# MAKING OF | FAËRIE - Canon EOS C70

J'ai une timeline assez simple. Alors, au niveau de la musique, j'ai eu quasiment une journée et demie à peu près de recherche et de mixage au niveau de la musique.
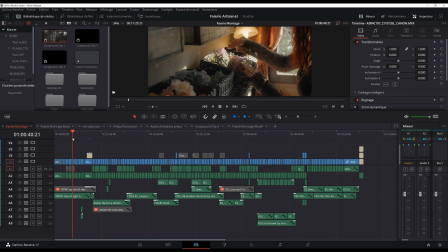(16:14)
Pour moi, c'est très important d'avoir les bonnes ambiances au bon moment. Ça accompagne totalement son univers et les images. J'ai utilisé principalement des morceaux de la plateforme Artlist, et il y a peut-être juste un ou deux morceaux qui venaient d'Epidemic Sound, mais essentiellement ça venait d'Artlist, j'aime beaucoup cette plateforme. Vous avez les liens dans la description comme d'habitude.
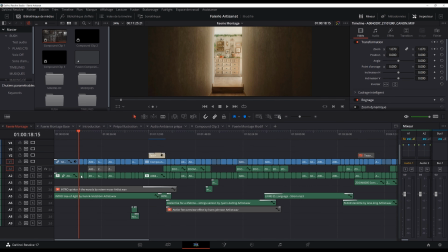(16:32)
Et puis après j'ai mes ambiances musicales par séquence. Tu vois qu'il y a certains morceaux que j'ai désactivés, souvent je sélectionne plusieurs morceaux par séquence, et puis ensuite j'écoute celui qui va le mieux avec l'image.
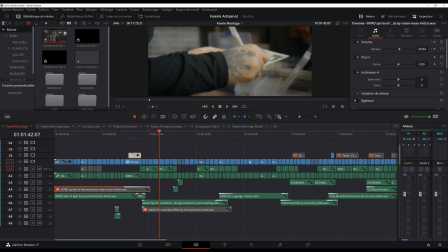(16:42)
Il y a quelques bruitages que j'ai rajoutés, mais vraiment très peu, essentiellement j'ai gardé que les bruitages que j'avais tournés au tournage.
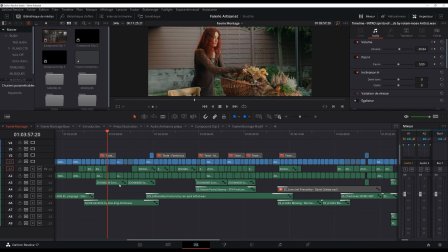(16:49)
morceaux de musique, il y a quelques ambiances aussi, des sons d'ambiance que j'avais enregistré lors du tournage avec le Zoom H6, et il y a aussi quelques ambiances que j'ai rajoutées,
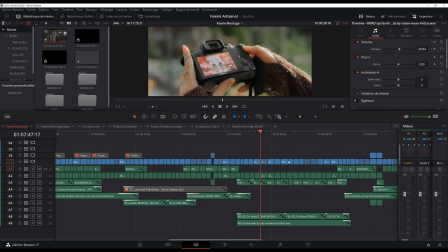(16:58)
là par exemple on a une ambiance de nature, de forêt, je l'ai fait à quelques endroits, et puis il y a la séquence feu qui est certainement ma partie préférée de ce montage,
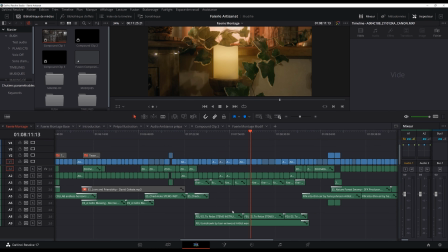(17:07)
et ce que j'ai fait c'est que j'ai combiné deux morceaux, et je trouve qu'ils vont super bien ensemble, alors ça c'est un petit peu risqué, là c'était un petit peu un hasard, en fait ce que j'aime bien faire c'est que je lance la lecture sur ma timeline, et en même temps je vais sur ma plateforme de musique et je lance la musique. Mais là, du coup, pendant la lecture, j'avais oublié de muter la musique que j'avais déjà rajoutée à mon montage. Et en fait, ça s'est super bien mélangé à la musique que j'écoutais sur la plateforme. Donc voilà, parfois en combinant deux morceaux, on a un résultat assez intense.
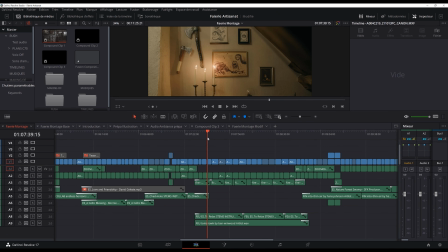(17:32)
Et là, très honnêtement, cette séquence de soirée au coin du feu, c'est ma préférée je pense de cette vidéo.
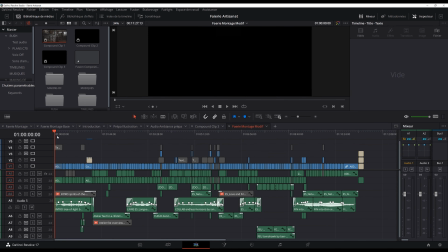(17:37)
Et puis ensuite, évidemment, il y a une phase d'étalonnage. Je vais vous montrer quelques exemples. Il y a eu quand même pas mal d'étalonnage. Je trouve que les images sont vraiment très belle. Et justement, avec le C-Log2, donc j'ai filmé en C-Log2, tout le reportage a été filmé en C-Log2.
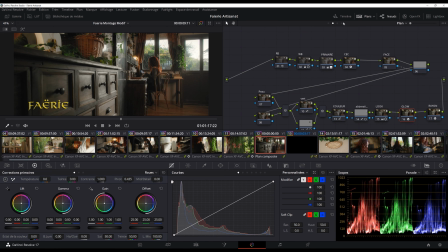(17:51)
Par exemple, on a le plan final de l'intro avec le titre. Donc tu vois, ça c'est Ménod.
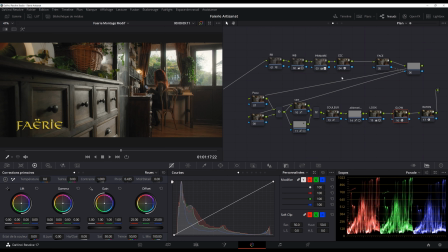(17:57)
Ça peut paraître compliqué, mais c'est pas compliqué. Donc tu vois, ça c'est le C-Log2.
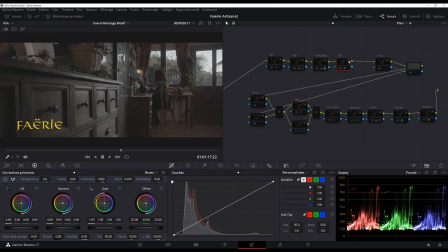(18:01)
Alors la première chose que j'ai utilisée, j'ai pas utilisé une lutte là, mais j'ai utilisé une conversion d'espace colorimétrique. Donc tu vois, ça c'est le C-Log2 et ça c'est, voilà, la conversion d'espace colorimétrique.
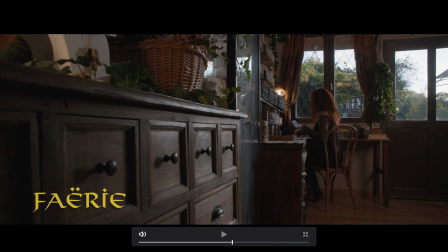(18:11)
C-Log 2, conversion d'espace colorimétrique. Donc il y a quand même une petite différence, mais voilà, on a quelque chose d'un petit peu froid, un petit peu très contrasté.
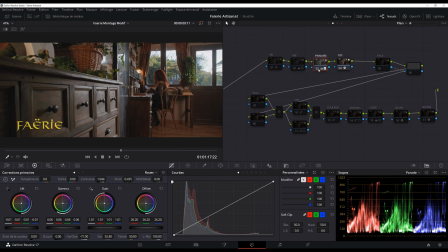(18:19)
Et puis après, voilà, moi je travaille beaucoup sur le nœud primaire. Il y a aussi un nœud pour la white balance. J'ai une petite réduction de bruit. Et puis après, il y a différentes choses. Je vais te montrer le résultat final.
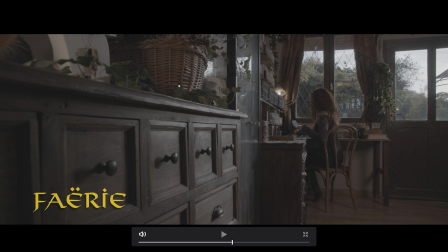(18:31)
Alors je vais repartir du début. Donc ça, c'est le C-Log 2. Ça, c'est la conversion d'espace colorimétrique.
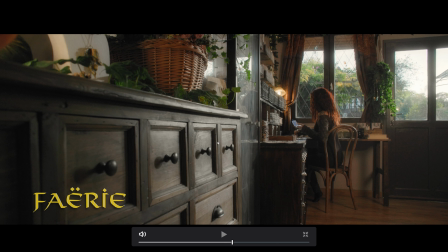(18:38)
Et ça, c'est mon étalonnage. Donc tu vois, j'ai réchauffé un petit peu l'image. Il y a deux teintes qui m'ont intéressé. En fait, je suis allé chercher un petit peu le marron. J'ai fait ressortir un petit peu le vert et un petit peu le jaune. Et en fait, c'est un peu le schéma de couleurs que j'ai appliqué pendant tous les talonnages. Je trouve que ça va très bien avec ce monde un peu féerique, fantastique.
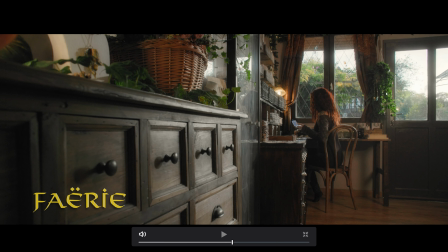(18:56)
Et puis tu vois, j'ai rajouté du glow aussi qui est assez important. Vraiment, toujours pour la même chose, pour accentuer ce côté fantastique.
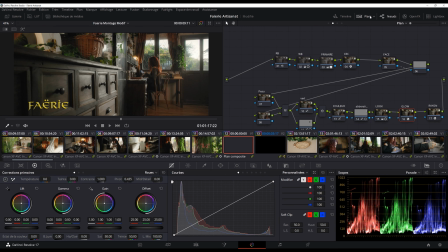(19:02)
Je trouvais que ça fonctionnait bien. Je vais essayer de vous montrer d'autres plans où j'aime bien les talonnages.
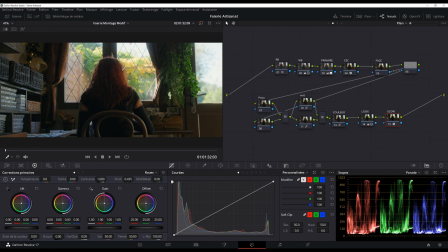(19:07)
Donc tu vois là sur ce plan, on a quand même des informations un petit peu partout dans l'image, tu vois que même en extérieur on a des informations, et puis j'ai quand même bien remonté, tu vois, mes gammas, j'ai bien remonté aussi mes ombres dans ma roue HDR,
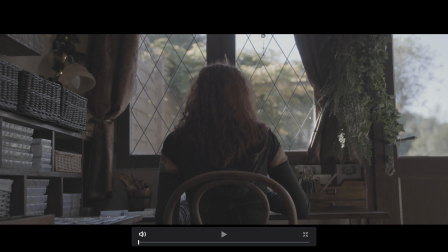(19:19)
là encore si je te montre en grand écran, donc tu vois ça c'est le C-Log, ça c'est la conversion d'espaces colorimétriques,
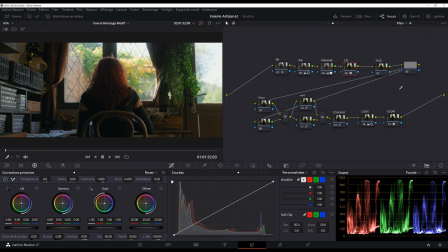(19:25)
et ça c'est mon étalonnage, tu vois qu'on a des informations en extérieur, donc vraiment la plage dynamique de la C-70, c'est vraiment un pur plaisir de travailler avec ça.
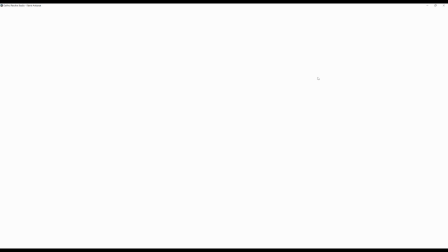(19:33)
Tu vois, il y a ce plan là qui est éclairé avec le Forza 300B. Tu vois, C-Log 2, conversion d'espace colorimétrique.
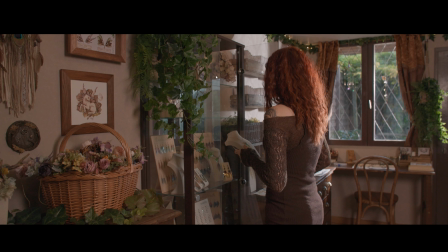(19:43)
C'est sympa, mais ça manque un petit peu de caractère, un petit peu d'âme, un peu de punch. Et là, tu vois, ça, c'est mon étalonnage.
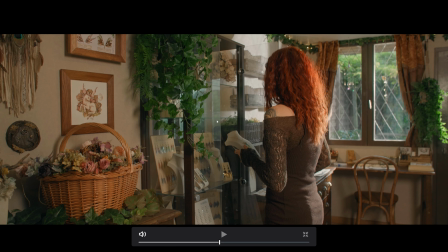(19:48)
Donc, on a des brillances, on a de la lueur. Tu vois, on a le côté vert et un peu rouge au niveau de ses cheveux qui ressort.
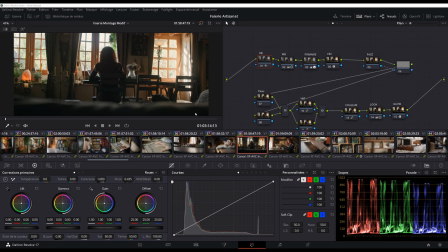(19:54)
Ça, c'est des choses que j'ai travaillées. Et puis voilà, on a des plans comme ça. Tu vois, là, je suis vraiment en contre-jour.
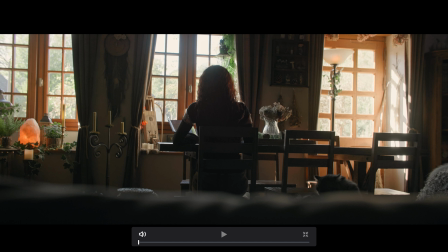(20:00)
On a un ciel très lumineux et on a des informations en extérieur. Évidemment, dans le ciel, là, on a perdu un peu d'informations, mais l'idée, c'était aussi de préserver un petit peu mes tons sombres et j'ai pu les remonter.
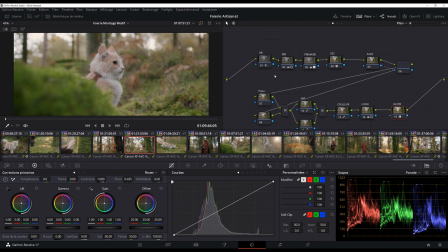(20:11)
Alors, je ne vais pas vous montrer tous les plans, mais il y a la séquence forêt que j'ai trouvée magnifique.
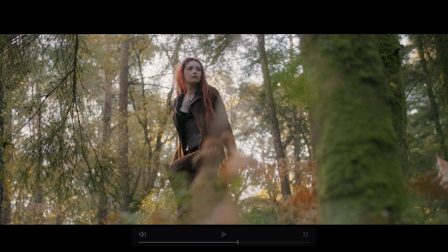(20:15)
Par exemple, là, tu vois, hop, donc ça, c'est le C-Log 2. Ça, c'est la conversion d'espace colorimétrique.
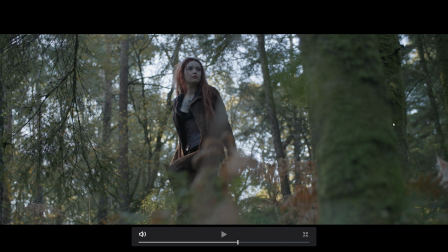(20:22)
Donc là, je ne sais pas, peut-être que ma température de couleur n'était pas très bien réglée au tournage, mais on a quelque chose d'un peu bleu, un peu froid. En même temps, on était le matin, donc on avait quelque chose d'encore un petit peu froid. et puis donc ça c'est la conversion d'espace colorimétrique et tu vois
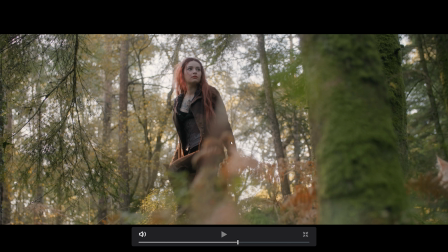(20:34)
ça c'est mon étalonnage donc là je suis vraiment parti sur une toute autre ambiance et en même temps voilà on a des niveaux de saturation qui je pense sont encore naturels mais pour moi c'était important d'avoir une image lumineuse et féérique
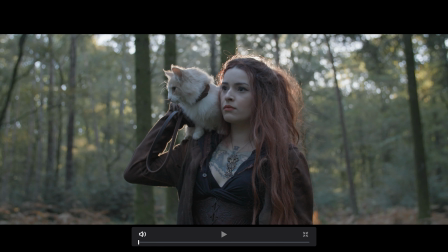(20:47)
tu vois il y a ce plan avec son chat donc ça c'est le C-Log2 ça c'est la conversion d'espace colorimétrique et ça c'est mon étalonnage bon
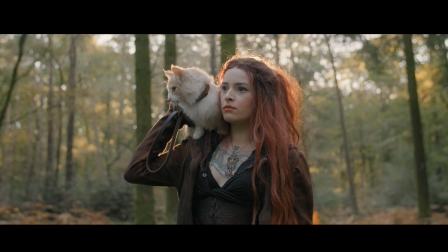(20:54)
je répète un peu toujours la même chose mais vraiment j'ai beaucoup apprécié l'étalonnage sur ce projet et vraiment il y a des couleurs somptueuses
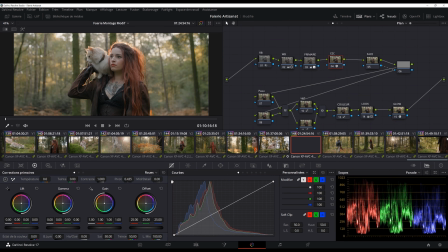(21:01)
vraiment j'attends votre avis dans les commentaires j'espère que ça vous a plu parce que moi j'ai vraiment pris mon pied pour l'étalonnage tu
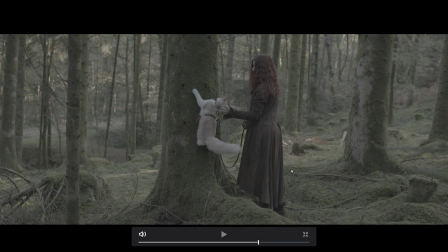(21:07)
vois il y a ce plan quand le chat monte sur l'arbre c'est trop mignon et ça c'est la conversion d'espace colorimétrique donc même
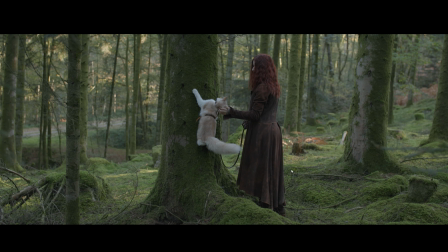(21:12)
chose on a un petit peu trop de green on a quelque chose qui est un peu trop froid et là c'est l'étalonnage tu vois
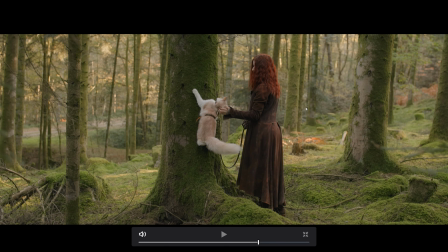(21:17)
ça change absolument tout c'est juste complètement dingue vraiment depuis que je suis passé sur DaVinci Resolve je sais pas pour vous mais moi je prends un pied au niveau de l'étalonnage c'est vraiment quelque chose que j'ai envie de développer, j'ai envie de progresser à ce niveau-là. Et dès que ça se calme un petit peu au niveau de mon planning, au niveau des tests, je vais essayer de vous faire pas mal de tutos sur l'étalo parce que j'ai vraiment plein de choses à vous montrer.
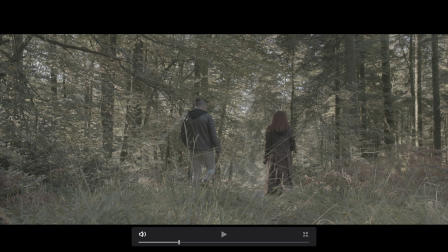(21:37)
Et puis le plan final aussi que j'aime pas mal, donc ça c'est le CELOC 2, ça c'est la conversion d'espace clorimétrique et ça c'est mon étalonnage.
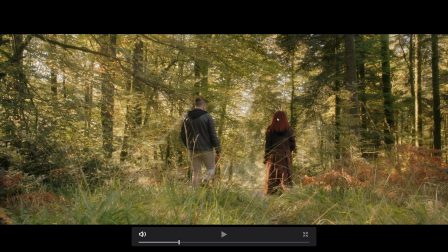(21:44)
Donc là j'ai utilisé quand même beaucoup de glow, notamment quand il y a du feuillage, quand il y a plein de petites textures comme ça, un glow très serré, ça va être très intéressant pour diluer un petit peu tout ça, pour faire ressortir un petit peu ces accidents de lumière. Et puis là encore, moi, ça correspondait à cet univers un petit peu fantastique que je voulais créer.
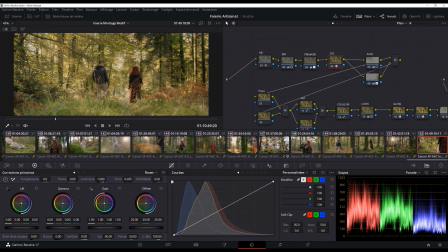(22:03)
Et puis pour le coup, ce plan de fin, séquence forêt, c'était un petit plan que j'avais imaginé, que j'avais un peu anticipé à l'avance. Alors, ce n'est pas exactement l'angle que j'avais imaginé. J'aurais bien aimé un sentier, peut-être un chouïa plus défini avec le soleil légèrement en contre. Mais en fait, dans l'autre sens, le chat n'était plus trop partant. Il voulait vraiment prendre la direction de la voiture. Là, il y a la route qui n'est pas très loin.
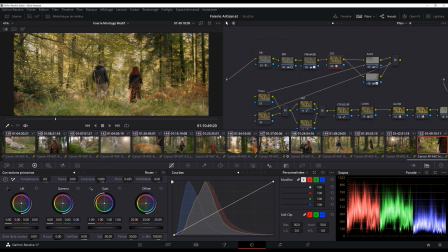(22:21)
Donc en fait, là, j'ai coupé vraiment la séquence pour qu'il n'y ait pas de voiture. Et j'ai descendu le point de vue de la caméra justement pour qu'on ne voie pas la route qui est un petit peu plus loin. Mais voilà, j'aime bien ce genre de plan un peu plus naturel. On n'est plus en slow motion, la musique descend, on retrouve l'ambiance de la nature, les bruits des oiseaux. Et un plan qu'on laisse comme ça un peu sur la durée, je trouve que c'est une belle façon de finir cette vidéo.
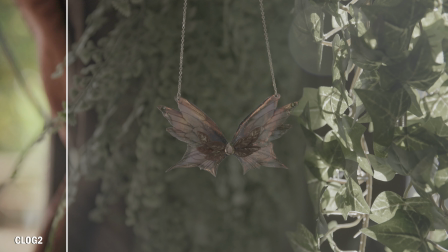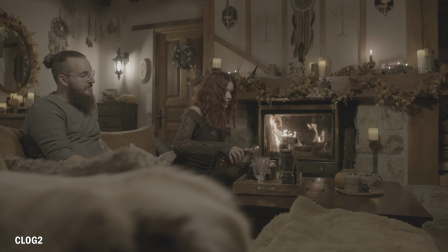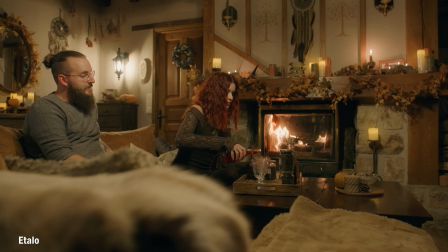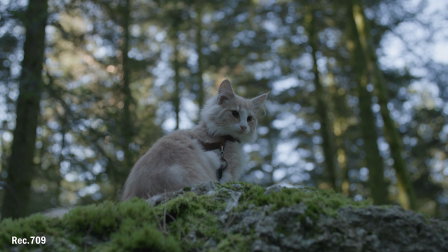Donc voilà pour ce making of, j'espère que ça vous a plu, j'espère que vous avez aimé ce projet vidéo. Très honnêtement, alors j'essaye de prendre du recul à chaque fois, mais je crois que c'est mon projet vidéo préféré. J'ai vraiment adoré ce mélange de reportage, un petit peu de fiction. Et j'espère que je vais pouvoir en faire d'autres. Parce que voilà, pour moi, c'est vraiment le genre d'image que j'adore faire. Là, on est vraiment dans l'histoire racontée en images. Et moi, c'est tout ce que j'aime dans l'audiovisuel. Limite, il pourrait ne pas avoir de texte, juste des britages de la musique et des images. Et je trouve que c'est comme ça qu'on fait des projets un peu plus profonds, un peu plus inspirants. Et puis évidemment, là, les sujets qu'on a eus, enfin, surtout Sarah et aussi Gaëtan, son copain, ils sont adorables, ils m'ont très, très bien accueilli. Et en fait, j'ai voulu retranscrire ça aussi un petit peu à l'écran au niveau des images. Ils ont fait une déco mais somptueuse. Vous avez vu les images comme moi. Franchement, quand on s'installe dans ce canapé devant la cheminée, on se sent bien. On a l'impression d'être dans le Seigneur des Anneaux, chez les Hobbits. Il y avait un petit fond de musique avec le parfum de ces bougies. Franchement, c'est juste magnifique. Je vous invite à découvrir leur travail respectif. Je vous ai mis leur lien en description de la vidéo. Déjà, les bijoux de Sarah, je les trouve magnifiques. Et en plus de ça, ils sont naturels, ils sont vrais, ils sont bienveillants. Et c'est juste super agréable de créer des images dans ces conditions-là. Voilà les amis, pour ce premier, on va l'appeler reportage. Donc filmer entièrement avec la C-70. C'est aussi l'objectif de vous montrer ce qu'on peut faire avec cette caméra. J'espère que ça vous a plu. Évidemment, si tu viens de commencer par le making-of, je t'invite à aller voir le reportage. Je pense que ça en vaut la peine.